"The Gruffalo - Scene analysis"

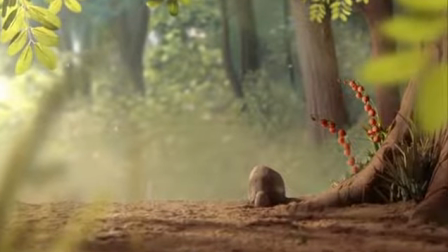4:11 This is the shot where we meet our hero, the mouse, for the first time.
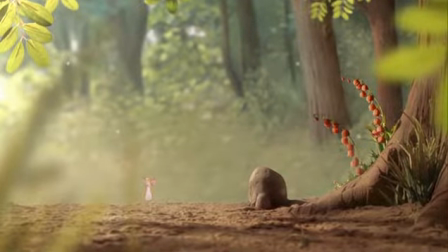4:16 In this wide shot, he takes only a tiny fraction of the available space in the frame. He seems really small in relation to his environment. There's also a lot of head space, and this leads the viewer to anticipate that he may be vulnerable to his surroundings.
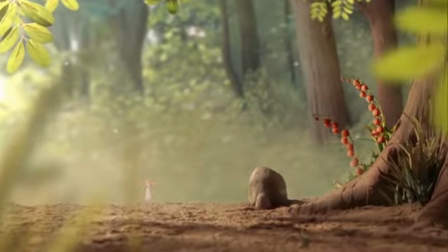4:32 It is a visually striking shot designed to capture the attention of the viewer,
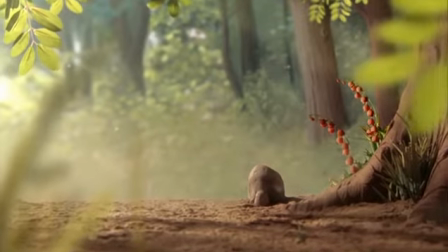4:37 with a narrow depth of field in which only objects close to the mouse
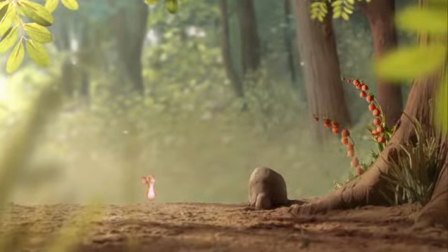4:41 plane appear sharp and the background and the foreground are defocused. Tonal color separation and contrast also work as depth cues The character is framed within the foreground elements, but we still know that his presence is the most important element in the scene despite his size.
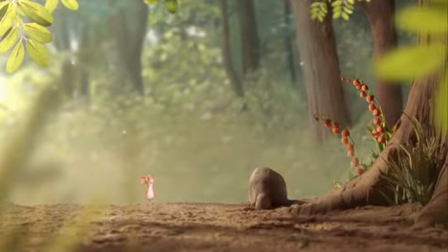5:00 We can find him in one of the focal points according to the rule of thirds.
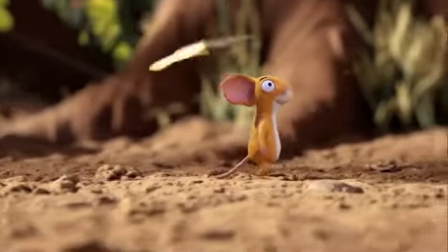5:07 The rule of thirds can be found present in various compositions along the film.
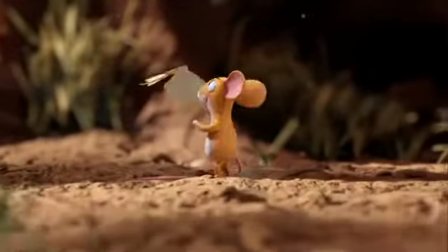5:12 In this long shot, for example, the camera keeps panning while the mouse tries to keep its place around the rightmost third.
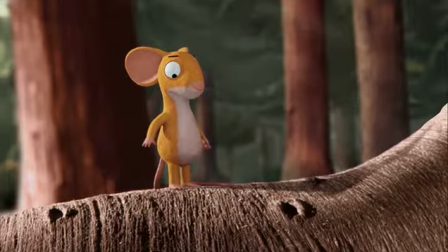5:19 In this one, we can focus on the mouse while he struggles with hunger. These are other examples of this principle.
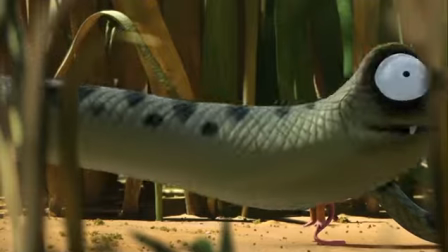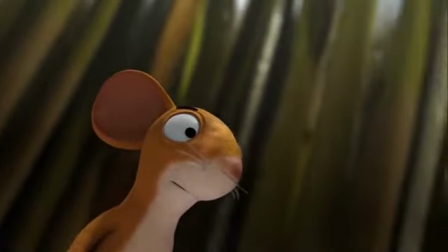5:31 In this particular one, the effect of the rule of thirds is amplified by the low angle of the camera,
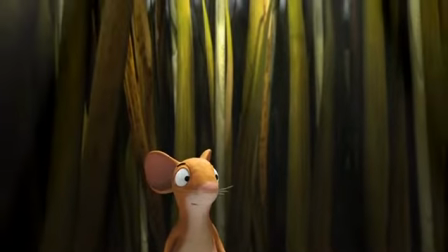5:38 which shows that the mouse is in danger.
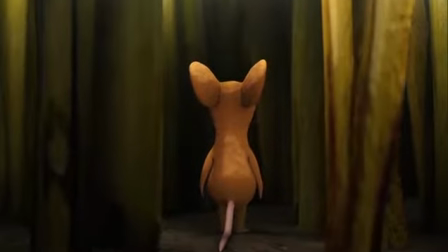5:40 The camera angles in this film are used to highlight certain aspects of the story, such as levels of power and hierarchy,
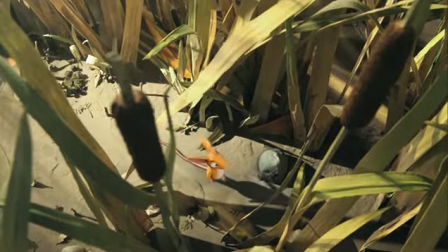5:49 like in this high-angle shot where the mouse is being stalked by the snake before their encounter,
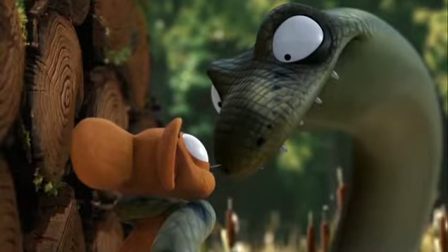5:55 but he doesn't know it yet. Or this low-angle one, where we clearly see the power relation between the two characters.
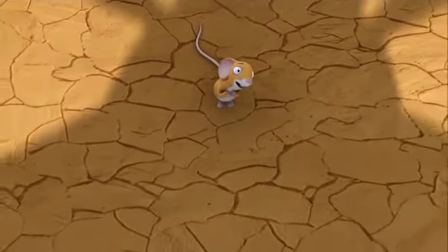6:04 Or the shot where the Gruffalo is revealed, which is a high-angle shot of the scared mouse,
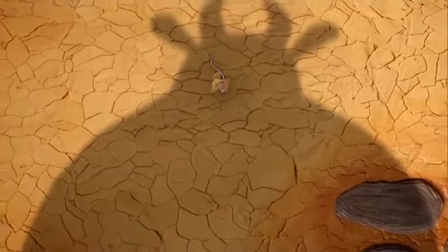6:10 followed by a reverse low-angle shot of the scary Gruffalo.
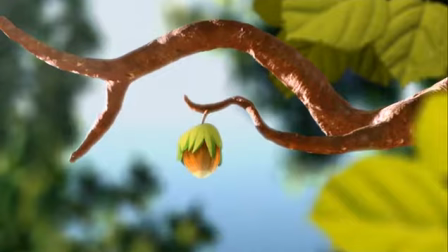6:16 We can also see an example of the golden ratio used as a rule for composition in this shot, where we see the knot that the mouse wants to reach. The Hitchcock rule is also playing a role on giving the necessary importance to the knot,
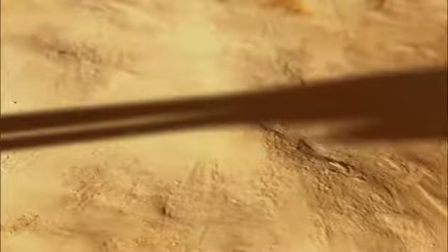6:32 which will also motivate him to start his journey later in the story.
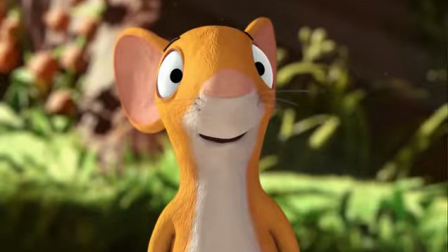6:37 Something we can say about these scenes is that there is a difference of color temperature and contrast
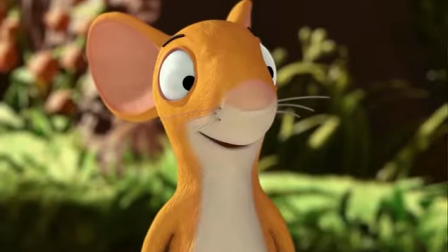6:44 between the parts of the story when the mouse is going through good moments versus when he is going through difficult times.
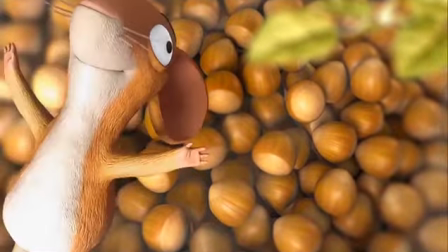6:50 In these shots, for example, we can see how the warm colors, soft shadows, and low contrast are predominant.
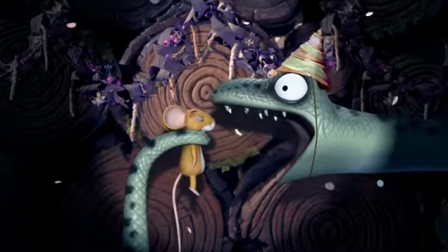6:58 In the next shots, we find a high contrast instead.
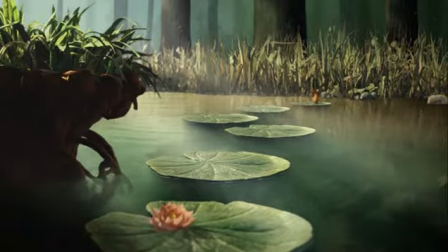7:03 Darker and colder tones prevail in the background and foreground, and the warmest color is the one coming from the mouse itself.
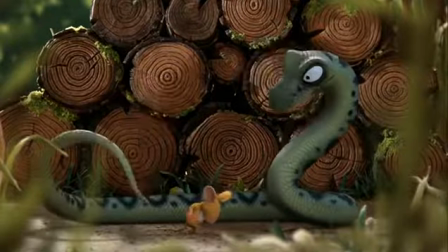7:11 The relationship between characters is established in various ways.
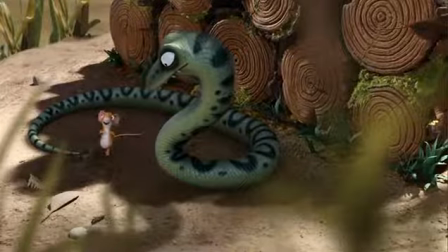7:15 As I mentioned before, the camera angle serves the story to show the power shifts between them,
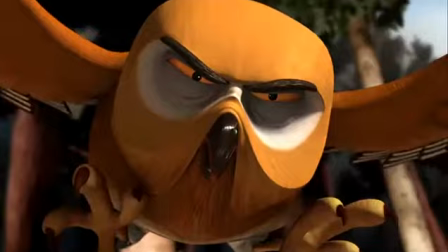7:21 but also the position relative to the other in the composition reveal a lot about their interactions and their importance in the story.
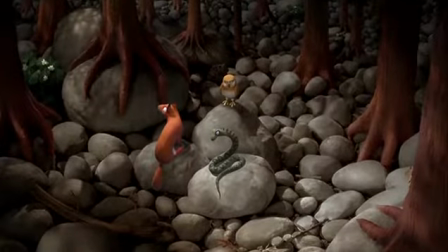7:29 For example, this group shot, where all of the evil characters are positioned in an equidistant triangle,
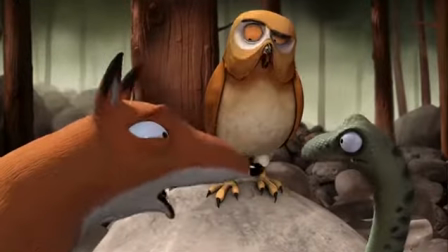7:36 which shows that they're equally evil, and that they are in the same hierarchy in the forest.
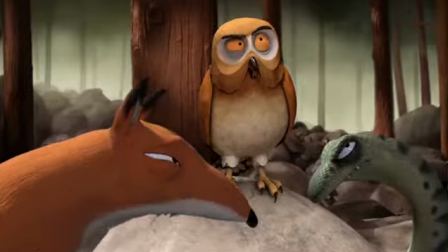7:43 Usually the way in which the characters are posed display clearly their feelings and attitudes,
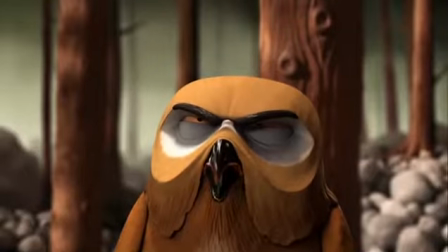7:48 but also close-up shots are used frequently to reveal their reactions and emotions through the story.
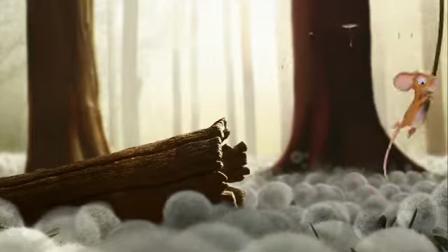7:57 Finally, What's a Gruffalo? The Gruffalo is a British-German short film that was based on a children's book with the same name,
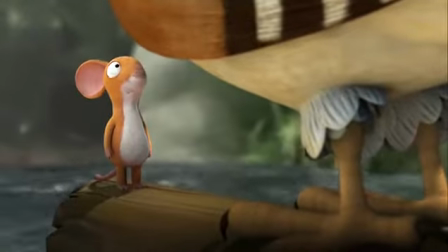8:05 and it was an Academy Award nominee in 2011 for Best Animated Short Film.